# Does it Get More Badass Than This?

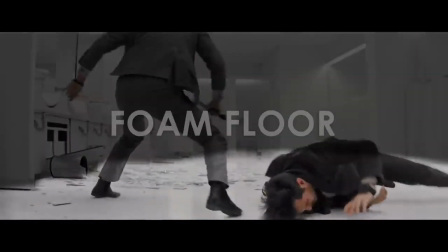The bathroom was curated for maximum safety.
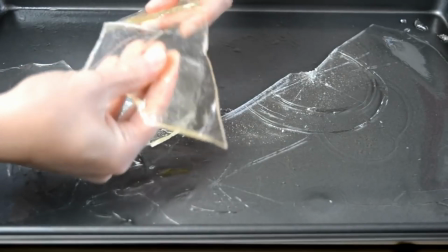Foam all over the floors, fake walls, sugar glass for mirrors, all things to further assist the actors to go all out.
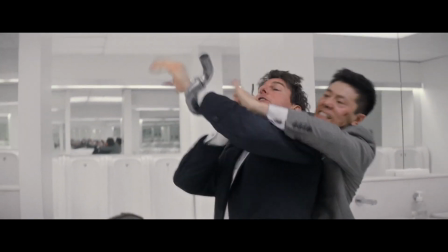And the sound design followed suit.
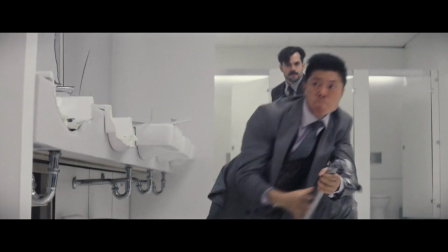The punches, kicks, crashes, clangs and bangs in this silent bathroom provided the perfect acoustics for a beatdown.
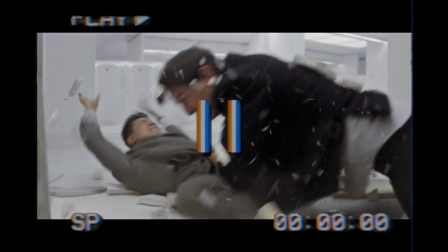Whoa, whoa, hold up. Pause. You think I'm gonna make a video about the bathroom brawl and not mention arguably the best part?
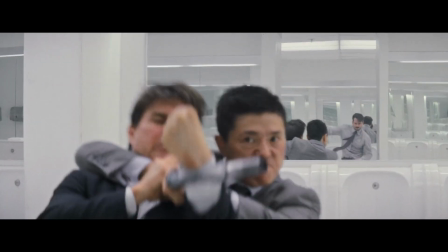Initially improvised by Cavill in one of the hundreds of takes as a way to reinvigorate his arms.
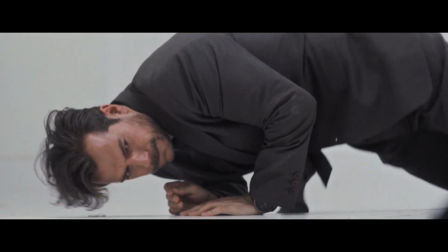After three weeks of working on the scene, Cavill was beginning to feel the aches and pains on working on a Mission Impossible fight scene, especially when helmed by notorious perfectionists McHugh and Cruz. Cavill also mentions how it adds to Walker's frustration.
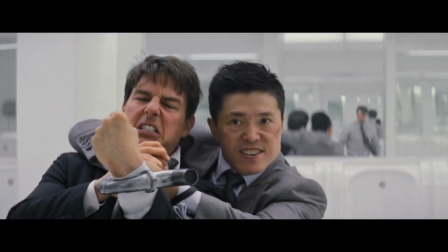He's not accustomed to losing a fight this guy. And in this visual cue he says, alright, the gloves are off, I'm coming for your head.
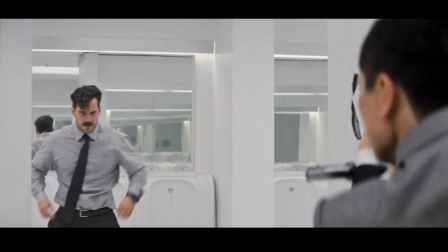And how Walker grows a beard and a front shirt pocket with the bicep reload, I do not know.
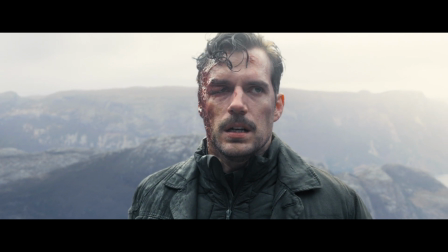But it's Henry Cavill, so I'll just accept it. The fact that we know Walker is actually Lark really does recontextualize this moment.
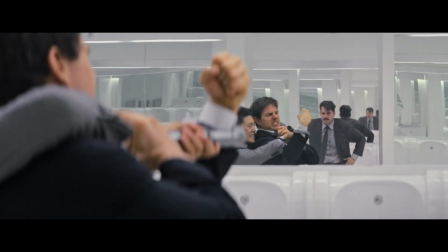Walker takes the time to leisurely remove his jacket before coming to Hunt's aid as he's got a serrated pipe about to pierce his jugular.
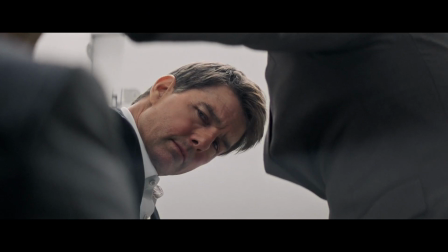I love the details, McHugh, you smart dog. And our three brawlers all have such obviously unique fighting styles.
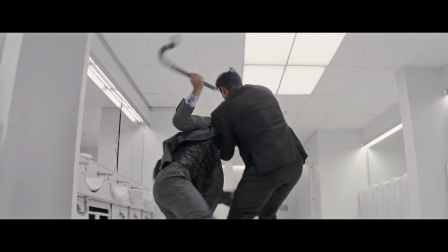John Lark showing immaculate martial arts skills utilizing Liang Yang's wushu background,
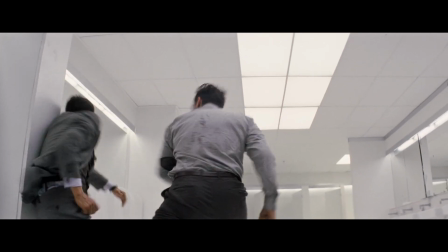Henry Cavill being more of a sledgehammer and coming with brute force over technique, and Ethan Hunt being shifty on his Toe's almost improvisational style.
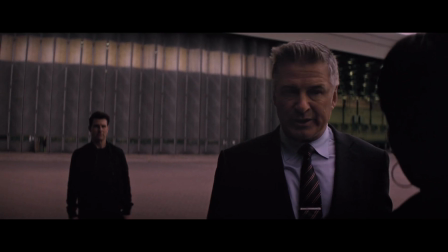This also backs up the way Angela Bassett's character refers to both of them.
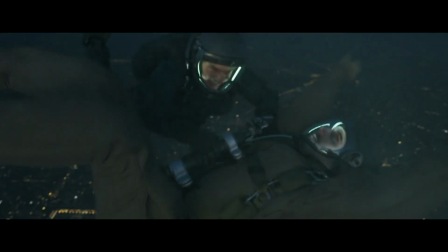They embody their characters so well. I love it when movies remember the details,
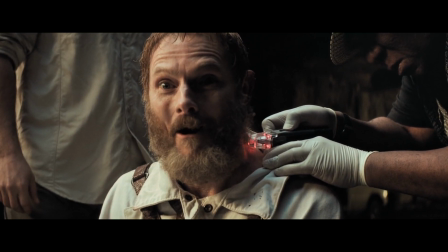subtle things that minutely make the difference and allow an audience to blend the line of fiction
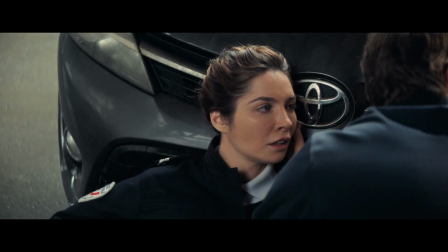and non-fiction because the character is three-dimensional and it feels tangible in their characteristics.
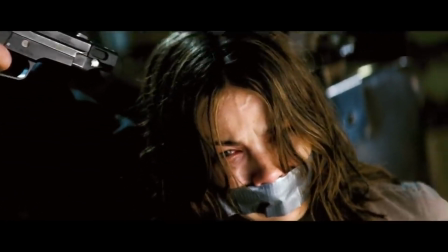It's a scene we rarely see in these movies, where Ethan Hunt is exposed and vulnerable.
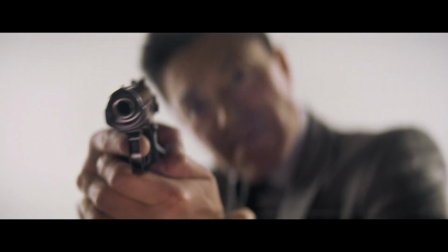He loses the fight. Both of them do. Until, of course, they're bailed out in the last seconds by Ilsa.
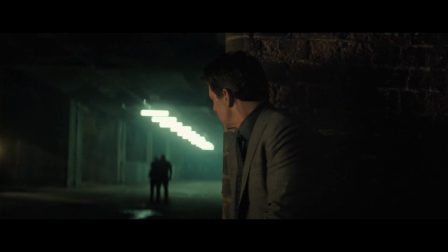It's also a wonderful setup and foreshadowing that Ethan has weaknesses,
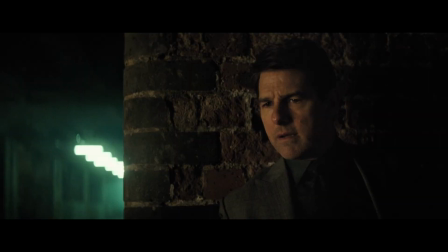and if exploited right, like Solomon Lane plans, can potentially lead to his defeat.
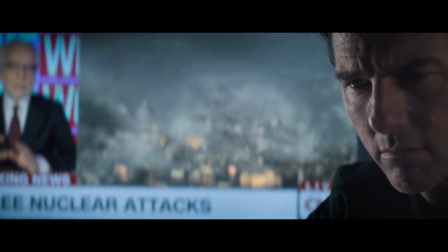These weaknesses make our main character more human and flawed, which just makes for a more realistic and relatable story.
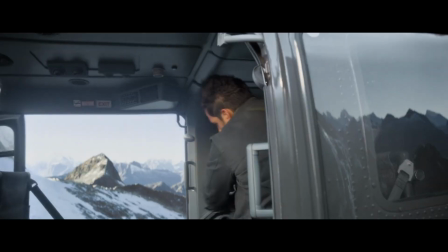He's not supposed to be the Terminator.
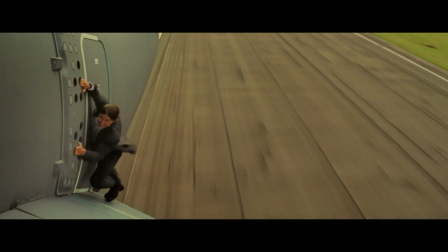Even with all the insane set pieces and stunt these movies have set up, mainly with Tom Cruise as the lead, this holds its own against even those in my opinion.
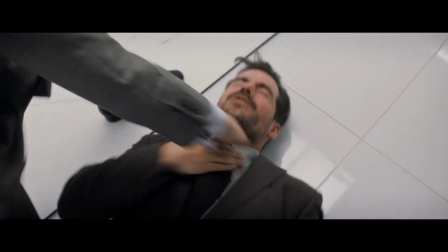So yeah, this is my favorite action scene from my favorite Mission Impossible movie.
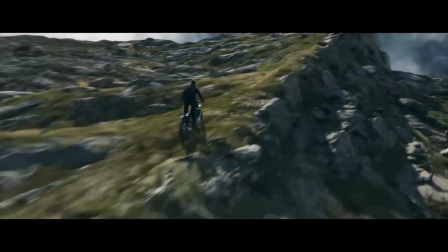And yes, I have had the pleasure of seeing Dead Reckoning Part 1 and as amazing as that was, this just creeps above it in my eyes.
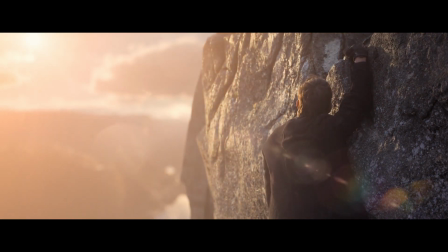So thank you all again for watching. Don't forget to like, subscribe, and as always, appreciate you watching.